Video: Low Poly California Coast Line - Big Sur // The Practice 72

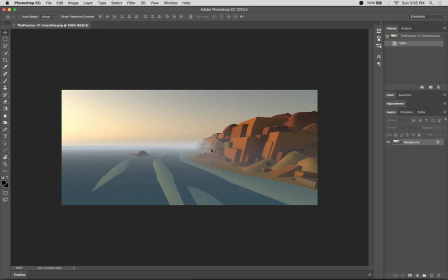I was feeling pretty good about it here. I think it was appropriately hazy, felt like a coastline, had some nice depth to it.
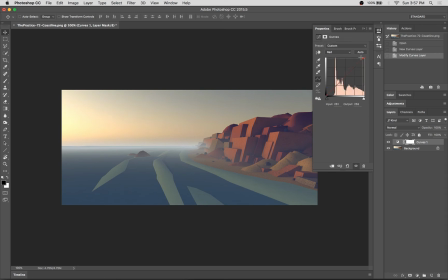And so I saved out a copy and brought it into Photoshop,
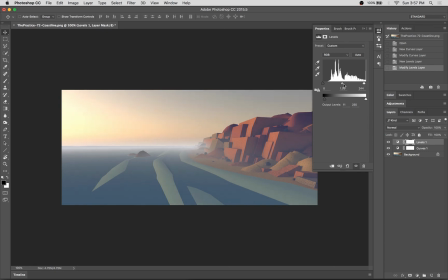pushed a little more orange and red into the highlights so that those cliff faces would really pop from their background. And of course, I always love to put a little bit of blue into the shading and the darker regions, which creates a nice effect.
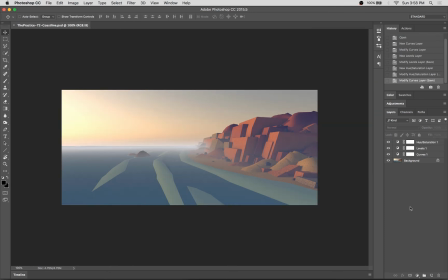Bumping up the saturation here a little bit of extra lightness.
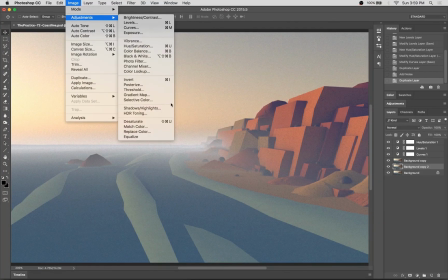It might be a little bit difficult to see over the stream, but I go ahead and add in a little bit of noise,
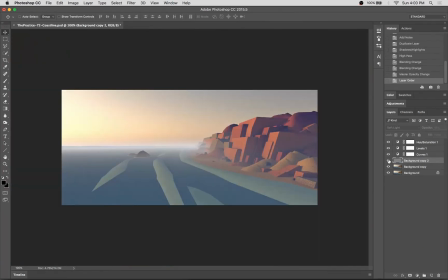just to add a little bit of extra graininess to the piece. So a little bit maybe sterile, or a little bit lacking a little bit of detail, and I think adding a bit of noise can help there.
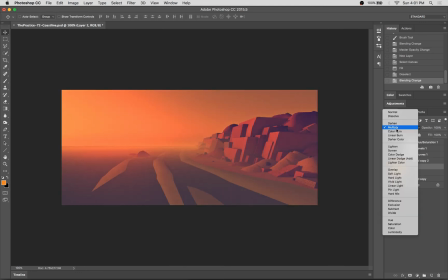And I felt like maybe the sunlight effect, the sunset effect, wasn't quite dramatic enough.
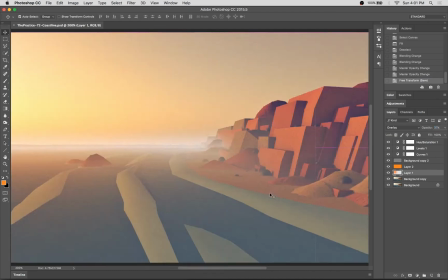So my last step here really is adding some bold orange overlays that give it that super warm sunset kind of feel.
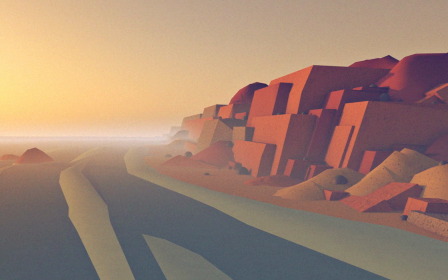And there you have it.
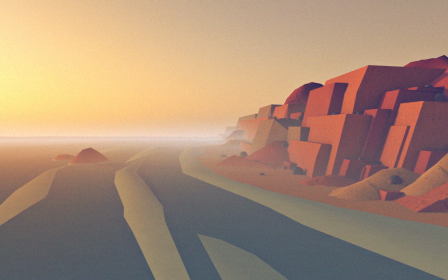If you like this video, please hit like and subscribe. If you have any further questions, don't hesitate to drop one in the comments below.
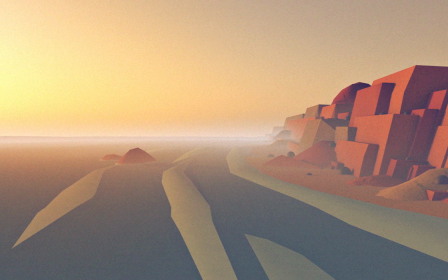If you want to keep up with me and the work that I'm doing, please check me out on Instagram at DLGNCE. And until next week, this is Stuart saying goodbye.
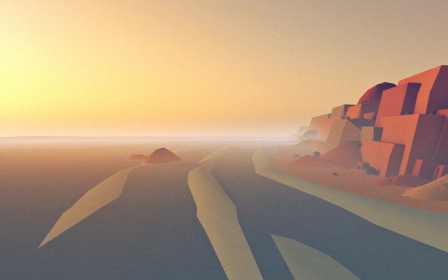Thanks.